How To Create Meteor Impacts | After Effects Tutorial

Hey everyone, I'm Zach from ActionVFX, and today we'll be taking a look at how to get the most out of our large-scale dust waves.
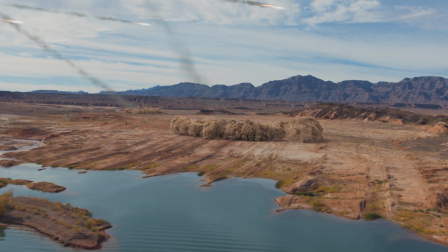(0:15)
Let's take a look at the different parts of this shot, and then I'll take you through the process of creating the meteor impacts using our large-scale dust waves.
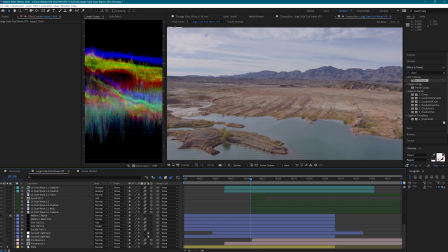(0:22)
Here's the original plate from our friends over at FilmPack. I used a 3D camera tracker to track the shot and create a 3D camera. Then I created two knolls where I want the meteors to strike the ground. Next, I used 3D lights to create the paths for the meteors, and then used Trapcode Particular to create the meteors themselves.
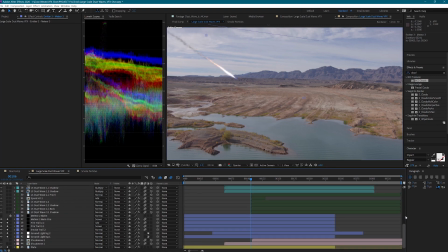(0:41)
Subscribe to get notification for part 2 of this tutorial, where we will be looking at how to create the meteors. Lastly, I added all the large-scale dust waves and the extra elements that I used to create the impacts.
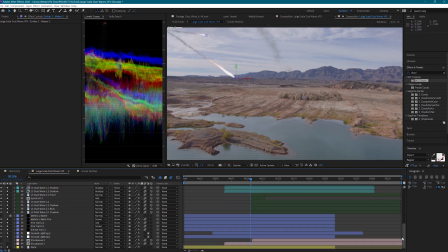I'm going to go ahead and delete these impacts, and then we're going to recreate them.
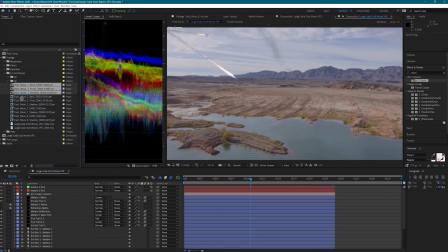(1:07)
First, I'm going to bring in Dust Wave 1 and make it a 3D layer.
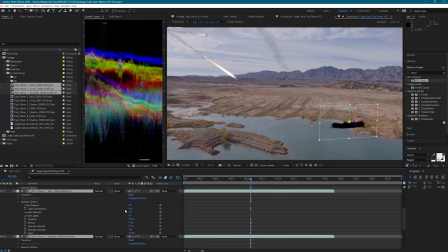(1:17)
Since we have lights in this scene, I'm going to have to turn off the Accepts Lights option on these, but we'll go into detail on that in part 2.
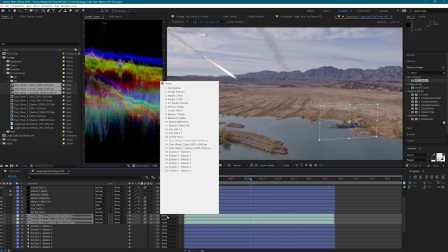(1:28)
I'm also going to turn the motion blur on. Next, I will parent these layers to the first null and zero out the position.
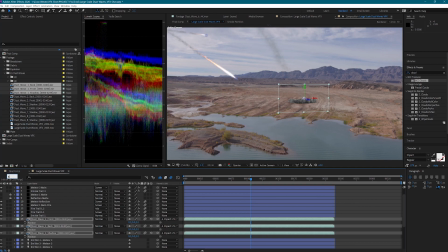(1:38)
I'm going to back up in my timeline so I can see when the meteor is striking the ground. This is where I'm going to want my dust wave to start. So I'm going to go ahead and move my dust waves to start at this frame. I'm going to adjust the scale and rotation to my liking.
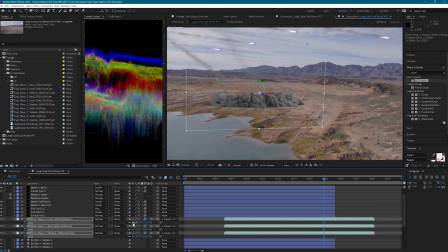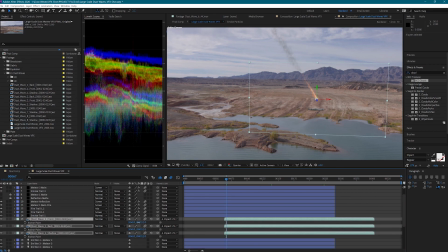(2:02)
And then adjust the anchor point so that the bottom of the dust wave lines up with our null.
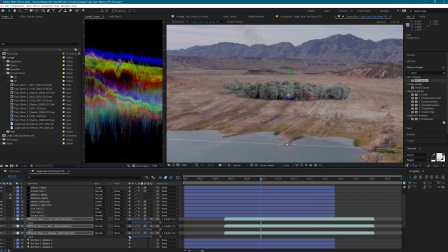(2:09)
I'm also going to change the width scale to a negative value so that the lighting on the dust wave matches the light direction in the plate.
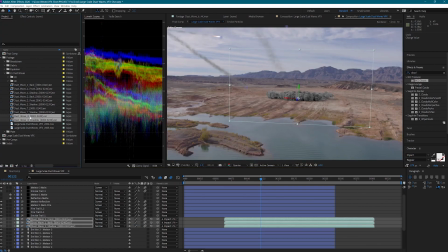(2:19)
I'm also going to add dust wave 8 here and do those same adjustments. This dust wave is going to give us some extra dust moving the same direction as the meteor when it hit the ground.
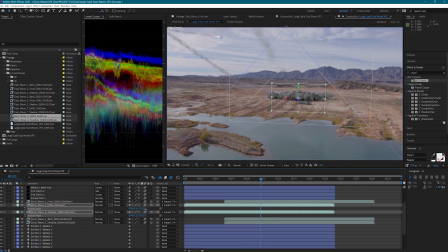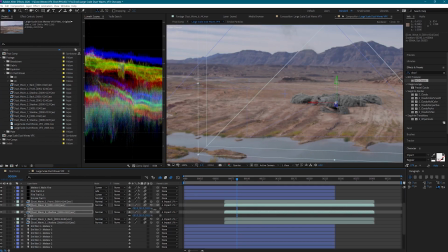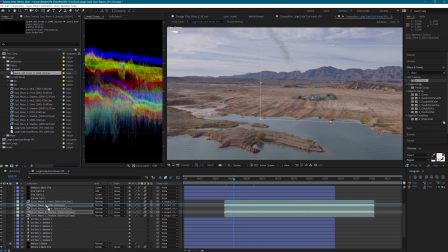(2:58)
To add to the impact, I'm going to add Exploding Debris Side 2 and Spark Hit Front 4, then position these in 3D space to line up with their impact.
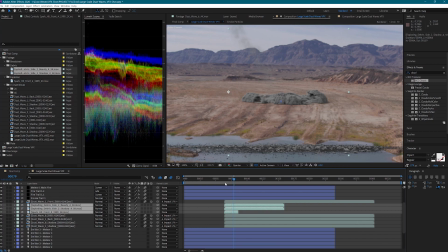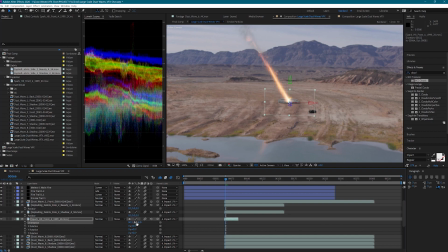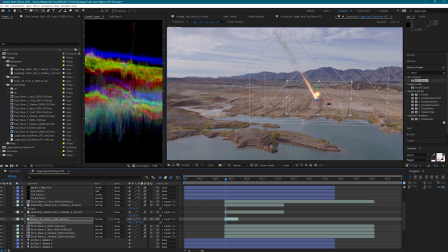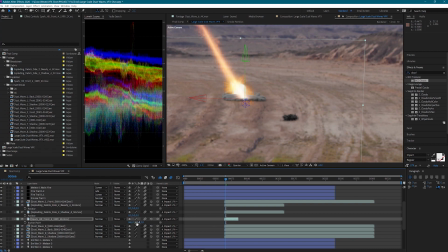I'm also going to pre-comp the spark hit and add a mask so that I can get rid of this bottom area down here.